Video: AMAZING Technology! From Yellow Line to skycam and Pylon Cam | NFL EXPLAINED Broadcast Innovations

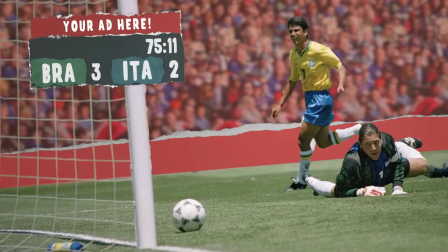492s
So the necessity of having the score up there oftentimes is an anchor for sponsorship. But nevertheless, the score is up there constantly.
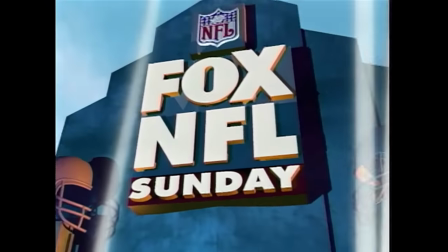498s
And they debuted it in 1994 in the fall.
You always ask, how much time is there to go?
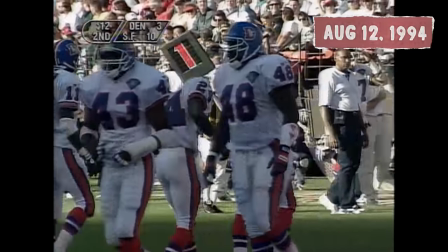504s Right. You always got this, you always know how much time there is and what the score is.
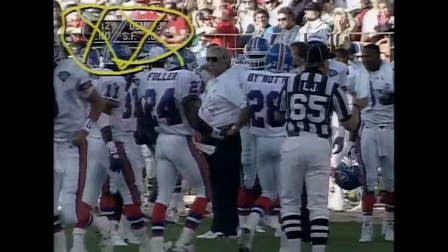509s You can look up there, second, 12 seconds, score, always know the 10, score. 3. You always know.
In the early days of clock and score, there were certain heads of networks who were like, I'm never going to put a clock and score on the screen.
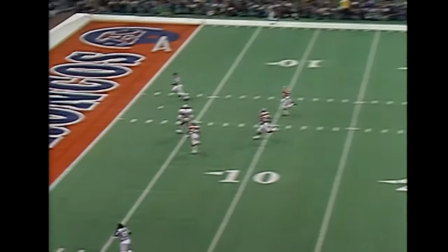520s
Oh, I don't want someone to turn this on and see the score and maybe it's a blowout. They're just going to move away from it type thing.
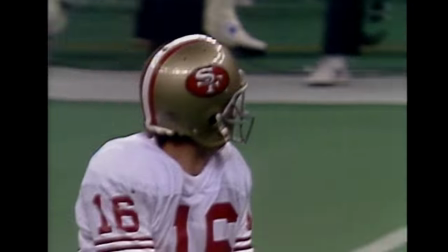526s And the 49ers lead it by the score of 41-3 now.
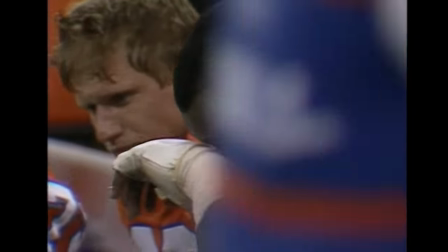532s They're getting killed.
It's like, okay, man, at some point, you're going to have to because the fans are going to demand it. Do you want it in the upper left, upper right, bottom left?
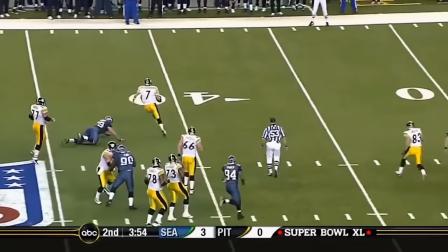541s
Do you want it to be a band across the bottom? And there's a lot of different opinions about how that would work. So the actual footprint of it was more of a design decision and production presentation decision.
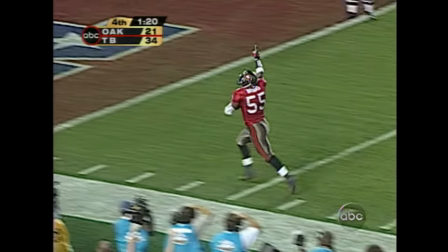551s
Getting the interface to work was more the challenge than the actual broadcast side of it. Everybody thinks now in the modern world, everything's got a USB port. You just plug in, you automatically get it. That was not so back in the day.
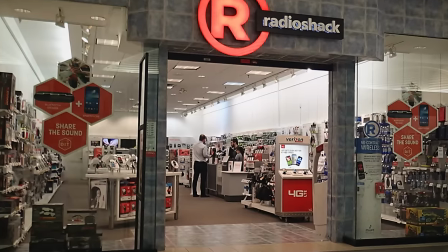562s
In many cases, we had to cut wires, splice them together, be down at Radio Shack and soldering things together to make the interface work to the actual scoreboard.
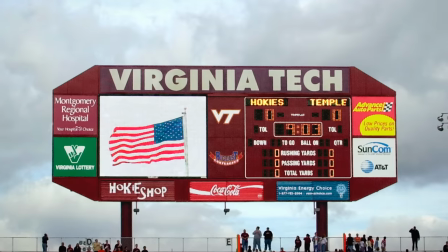569s
Oh, let's go do clock and score for college football. Surely it's got to be easier. And in many cases, like, there's no way it's easier. Some of these scoreboards are designed by some local guy in a garage. good news is the broadcasters kind of got a collective together and said,
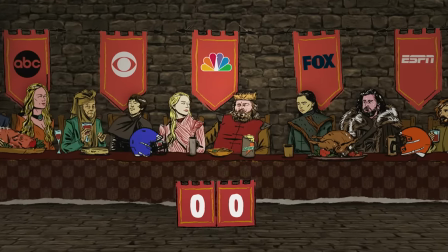582s
look, there's no competitive advantage to having a clock and score on one broadcast and not on the other.
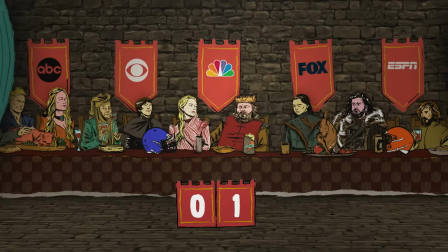588s
So let's get together and collectively go into these stadiums and bring them all up to a standard so that when the next broadcaster comes in,
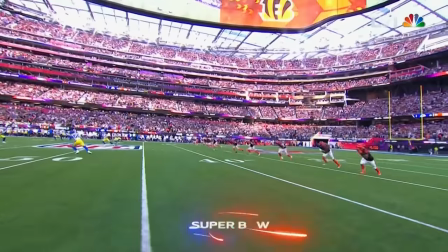594s
they just plug in and they've got reliable clock and score data. And seeing how each one has a different approach on how they execute it,
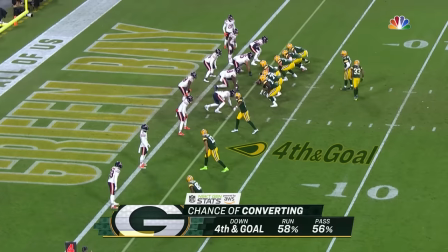601s
and then which networks like to lean heavy on our next gen stats data, the knowing who's on the field at any given point,
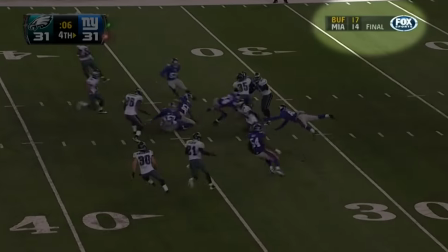609s
constant stat updates and your traditional score updates from elsewhere around the league on Sunday afternoon, that's obviously huge.
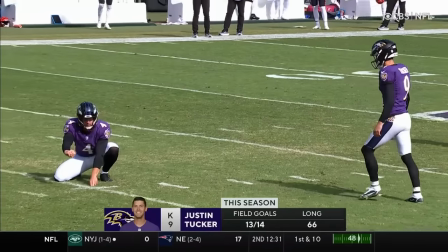616s
A lot of broadcast graphics really are tied to the power of microchips getting less expensive and more and more powerful.
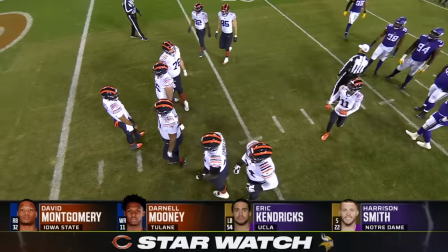624s
That progression has allowed the expression of creativity on the score bugs. We'll see next steps in the future iterations of different ways fans will have of watching games and maybe being able to
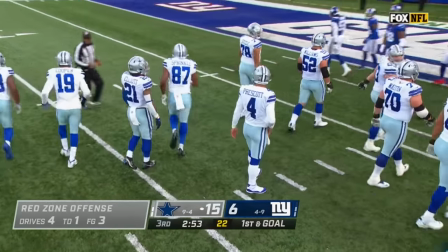635s
customize those views so that they can pick and choose the things that they like and the data that they want to see overlaid.
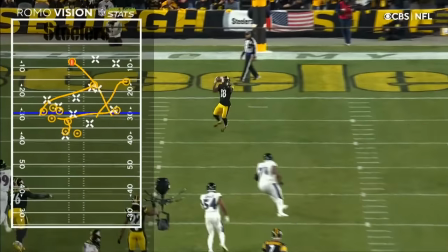642s
That could be the next evolution of what may feel like the norm 10 years from now as that develops over time.
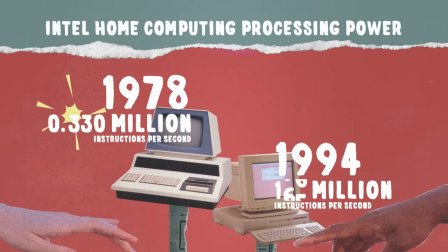650s
The step of adding the score bug and the use of advancing computer power to place constant on-screen
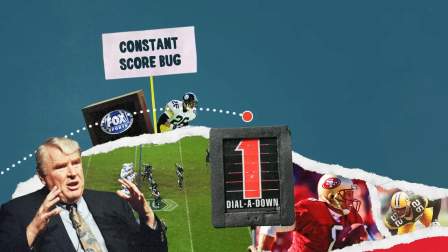656s
graphics would help pave the way for the single best innovation for watching sports on television.
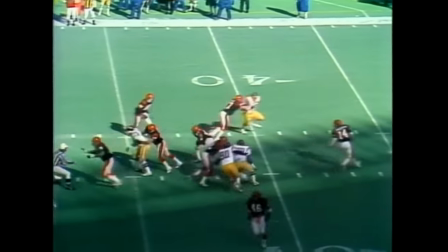661s
I remember growing up, we had a family friend from Europe who'd watch football games with me, and I'd try to explain to him, you have four downs to get 10 yards. And if you don't understand the game, that doesn't make a lot of sense. But if you see this yellow line on the screen and you say,
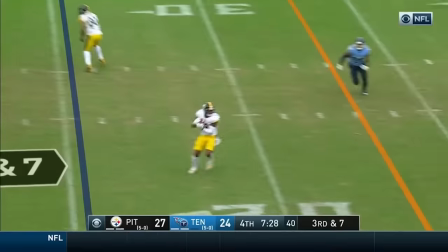677s
the objective right now is just to get past that yellow line, it changes fundamentally how you view it.
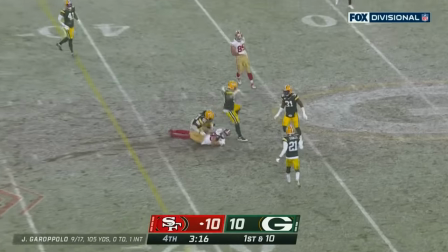683s
The technology to make it feel seamless, that it looks like it's part of the field, it's not intrusive, that's an incredible achievement. The fact that that was done 25 plus years ago is incredibly meaningful. The first augmented reality use in sports was the glowing puck in hockey.
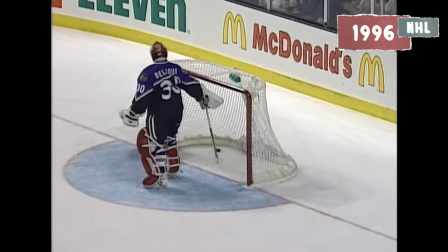705s
And in many ways, it was seen as sort of one of the best bad ideas anybody had ever had.
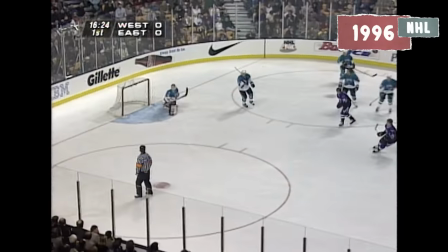711s
It caused hockey to have some of the best ratings it's ever had, but it created a ton of controversy, and the diehard fans hated it.
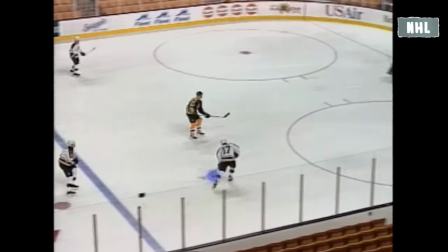719s
Because, you know, if you're a macho hockey fan, you don't need this, you know, rocket trail.
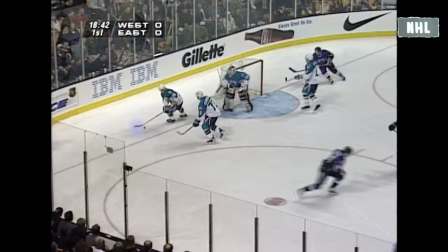724s
And so, you know, we even got death threats. Certainly people had their opinions about that. There's still great debate about whether it was something that belongs in hockey or not. I still predict that you will see it again.